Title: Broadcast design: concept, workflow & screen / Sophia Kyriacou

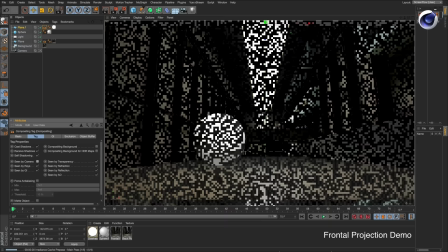[19:15]
And you just go select a compositing tag, take scene by camera off just to hide it, and now that feels that's part of the scene.
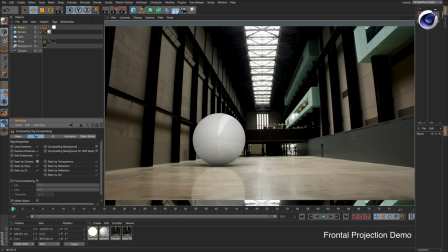[19:23]
And that's the same kind of technique that I used for those first three shots.
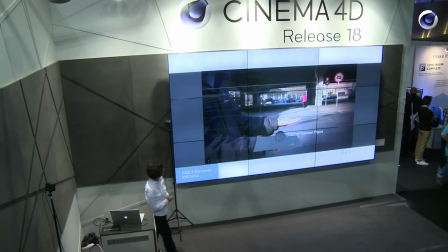[19:30]
So if we go back to our shot number three, I then created a shadow catcher.
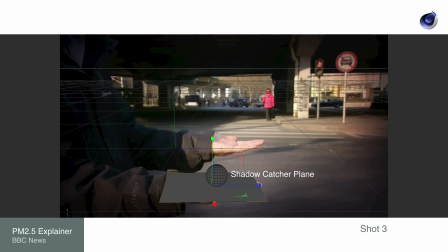[19:38]
So I did that for each of them because I wanted my shadows separately, my ambient occlusion, global illuminations just so I can build everything up okay I just show you the passes so
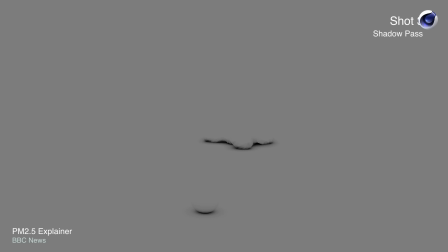[19:49]
we got our shadow pass of the grain of sand up the top there and our and our sphere this is our beauty pass with the global illumination and ambient occlusion applied to it and if you if you recall that in this shot David's thumb is in the foreground so what I did in After Effects cut his thumb out, so it's in the foreground, so it's not eating into the shot, obviously. And then we look at the final composite.
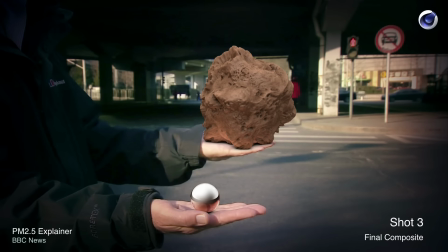[20:20]
That's the final shot with all the shadows and everything applied to the shot.
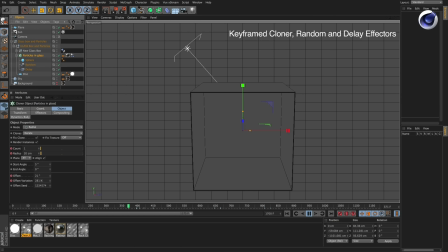[20:29]
So the final shot within this sequence is slightly different, but I still used the frontal projection.
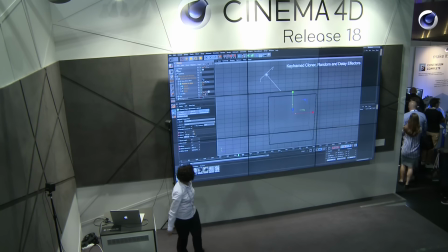[20:36]
But in this case, as you can see, I've applied a plane in the background. And the animation for this was simply the use of a sphere put into a radial cloner, animating the cloner with delay effector and randomization again.
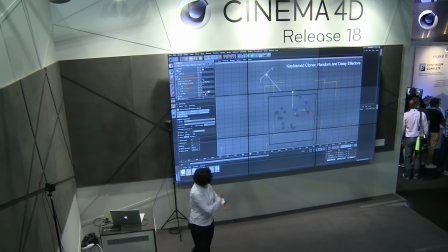[20:55]
So as his script is saying, you know, the pollution's increasing and so on and so on,
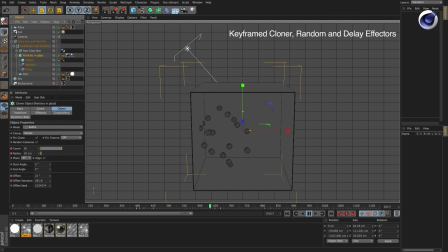[21:02]
I just animated the cloner just to increase and animated both the random and the delays effectors. according to a script as well like so until it gets to the last animate.
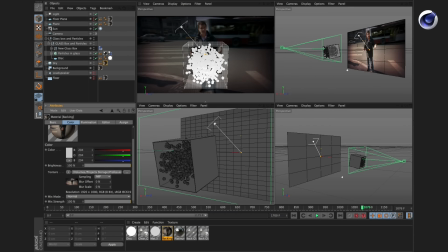[21:21]
We look at the scene like I say you could see that there's a backplate applied behind the glass container and without it I would not have got any of the reflections within that glass container hitting
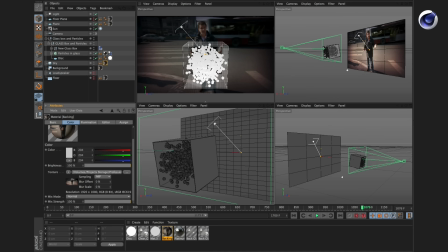[21:36]
the top so it's a little bit of a kind of optical illusion as well and I also
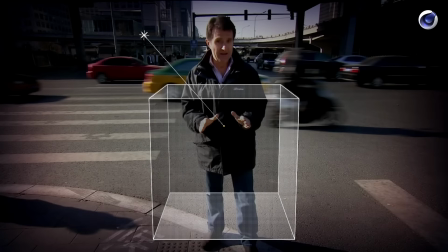[21:41]
found we go to like so I
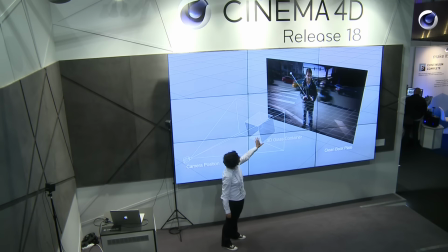[21:47]
also found by tilting it downwards I was able to get more or less reflection into that glass and I do remember when I had the glass
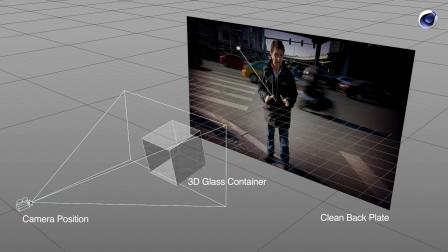[21:59]
straight on I wasn't getting the reflection that I needed and it didn't work and I found that just tilting it
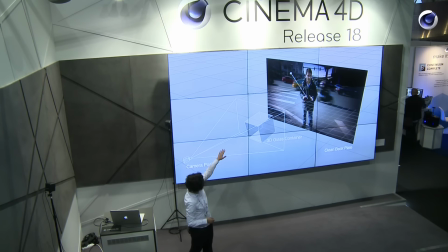[22:05]
downward slightly it was hitting the reflection his reflection onto that glass a lot better and you see where the camera position and where everything is in relation to each other so this is the final sequence
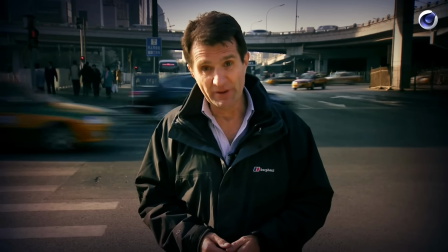[22:23] you can't actually see some of the most damaging pollution it's called PM
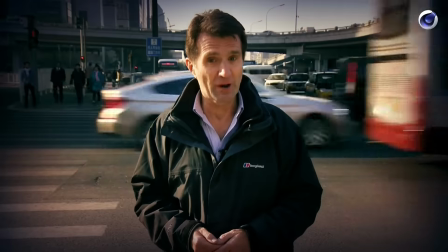[22:28] 2.5 and involves particles that are microscopically small.
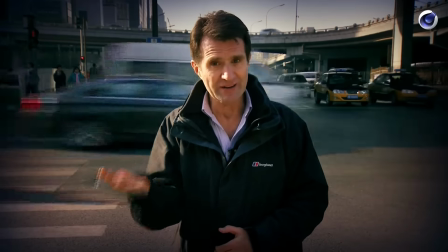[22:33] So let's use virtual reality to visualise them.
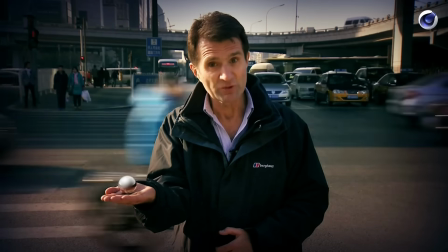[22:37] They're less than 2.5 microns across, which means you could fit 400 in a single millimetre.
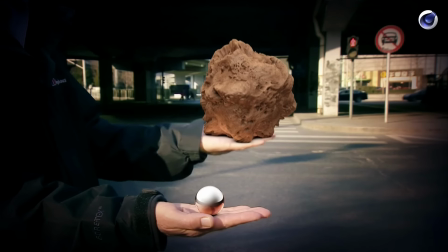[22:46] By comparison, a grain of sand is 20 times larger.
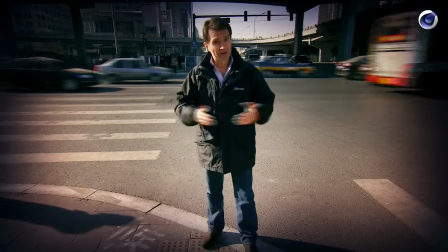[22:51] Now, this matters because the particles are small enough not just to get into the lungs, but also into the bloodstream.
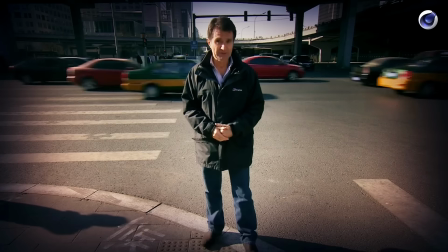[22:59] Now, this kind of pollution is measured by the cubic metre of air.
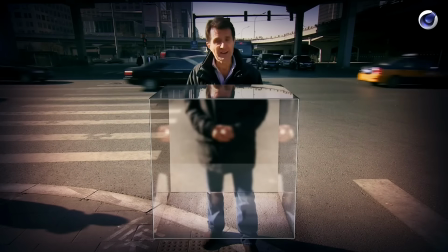[23:04] So let's visualise that right here.
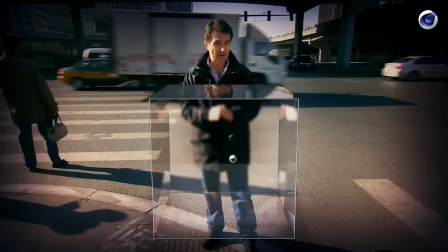[23:07] The World Health Organisation sets a maximum limit of 25 of these particles in this space.
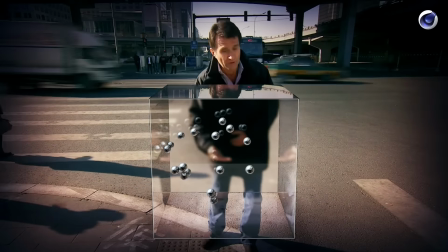[23:14] It says we shouldn't breathe more of them over a 24-hour period.